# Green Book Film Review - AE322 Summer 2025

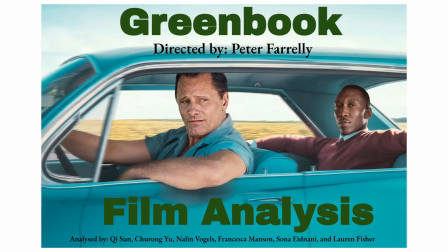Today, we will be discussing the film Green Book, directed by Peter Farrelly. To begin, I will be discussing its cinematography.
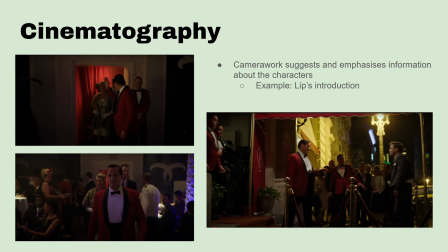Green Book uses a variety of different shots and lighting changes to visually express and emphasize the subtler details of the story being told on screen. The camera work in Green Book can be used to suggest or emphasize information about the characters. For example, we understand that Lip is the main character before he even begins speaking.
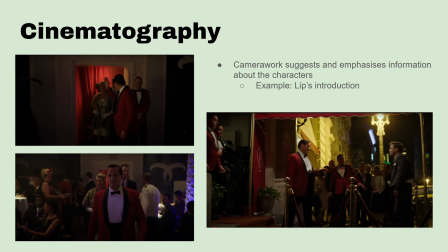The filmmakers are able to emphasize his presence and importance as the main character by having his red uniform stand out and by focusing on him through a tracking shot. Later on, camera work is even used to emphasize Lip's ability to fight, which is information the audience needs to know to understand Dr. Shirley's motivations for hiring him.
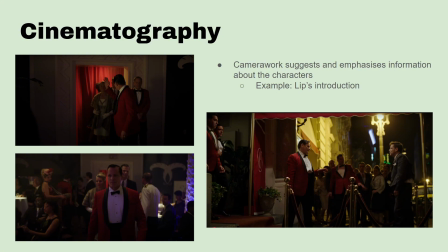When Lip throws out the man who is causing trouble within the Copa, a low-angle long shot is used to make him look powerful. He's also centered on screen, and the yellow-white of the building behind him emphasizes his silhouette, making him an imposing figure that sticks in our head.
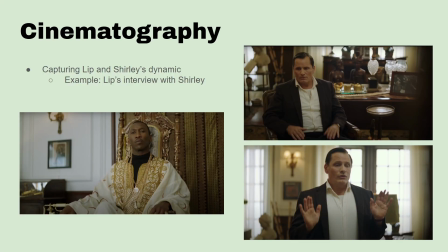Camera work is also used to capture Lip and Shirley's dynamic. For example, when Lip and Shirley first meet at the interview, Shirley is shot from a low angle and Lip is shot at a high angle. It makes it seem like Shirley has more power in this situation.
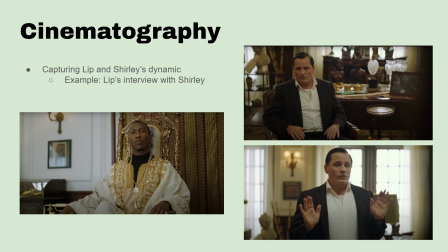However, when Lip rejects the job and the camera follows him as he stands up, we can see the power dynamic shift as the camera switches from a high angle to a normal angle. Although the scene begins by implying that there's an unbalanced power dynamic, by the end we can see that in actuality they both need each other for different reasons.
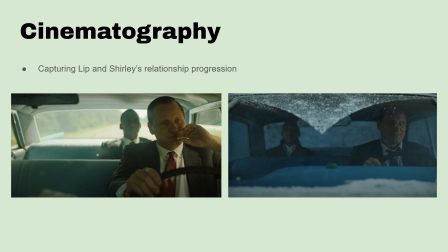Another example is how Lip and Shirley's relationship progression is represented visually. In the first car scene, we see Shirley sitting behind Lip. It makes the shot seem unbalanced, emphasizing the lack of harmony in the scene and in their relationship.
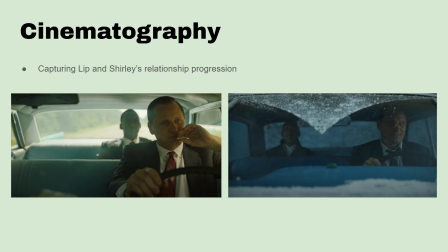Compared to later, when they've gotten to know each other better, Shirley and Lip sit on opposite sides, making the shot and their relationship feel balanced.
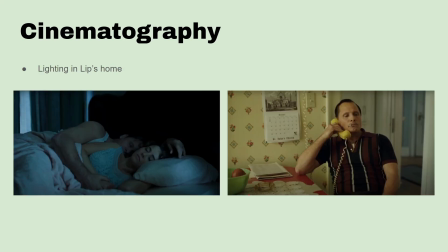Lighting is utilized to set up the tone of a scene and to showcase the character's inner thoughts and emotions. For example, we get to know Lip's softer side when we see Lip kissing his kids and getting into bed with his wife. The lighting of the scene is tinted blue, signaling that it's early morning and making the scene feel intimate, highlighting the love and care Lip has for his sleeping family.
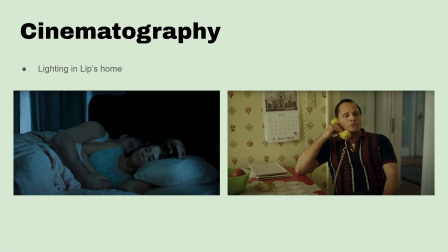Later on, we also get to see the house lit yellow, indicating Lip's home life is warm and loving. Green and yellow lighting are often used in the same scenes to make characters stand out.
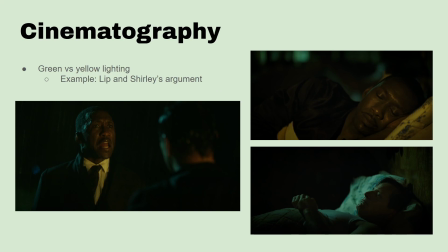For example, when Lip and Shirley get out of jail and they get into an argument. It's an emotionally climactic moment. The shot focuses on Shirley's face lit yellow from the car lights. The lighting allows us to better see Shirley's expression and emphasizes his feeling of loneliness by having him be the only thing lit in yellow.
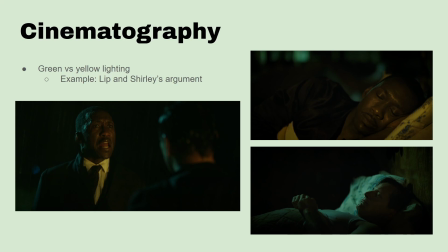When they stop at a hotel after their argument, we see that the conflict has disrupted the harmony of their friendship. Lip is basking in green light while Shirley's tinted yellow. The shots have such different lighting that it almost makes you feel like they're in different rooms.
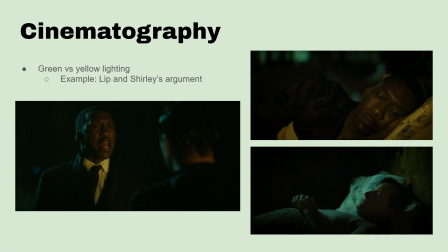Overall, Green Book's use of lighting and camera work allows us to better understand the characters performing on screen.
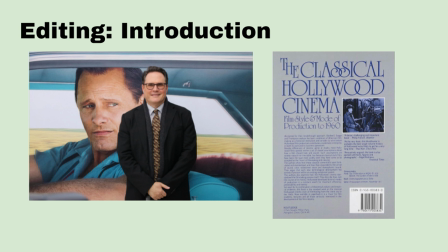The editing style of Green Book plays a crucial role in how viewers experience the film. Edited by Patrick J. Donvito, the film uses a classical Hollywood style with a 2:1 aspect ratio, meaning the image width is twice its height. This approach emphasizes smooth and visible cuts that match the action happening in the plot.
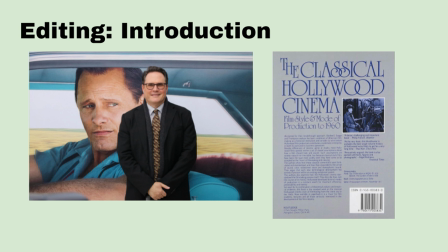For example, Tony starts the car, then immediately cuts to the highway. This editing immerses viewers while highlighting Tony and Shirley's evolving relationship and road trip journey.
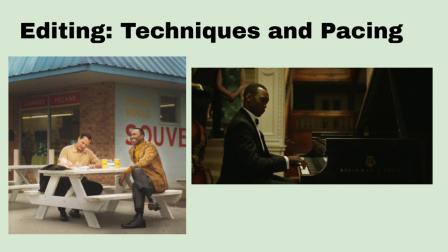The editing uses rhythmic pacing to mirror the characters' emotions. Slow cuts dominate intimate moments like Shirley playing the piano or Tony writing letters. In contrast, faster cuts heighten tension during confrontational scenes, such as ones in the segregated South.
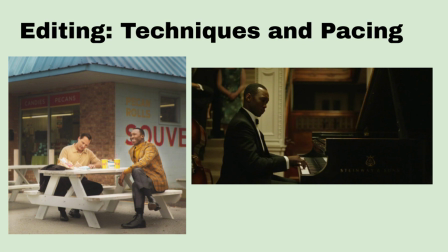Montages also play a key role. They compress time during the road trip and show Tony and Shirley in various locations that visually reinforce their growing bond without relying on heavy scenes of dialogue.
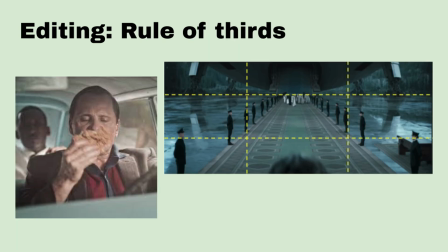The film also uses the rule of thirds, which creates balance and intimacy and helps the visual composition. The rule of third divides the frame into balanced sections, allowing scenes to feel intimate and natural, and almost like a fly-on-the-wall perspective. Perspective shifts also help us connect both characters.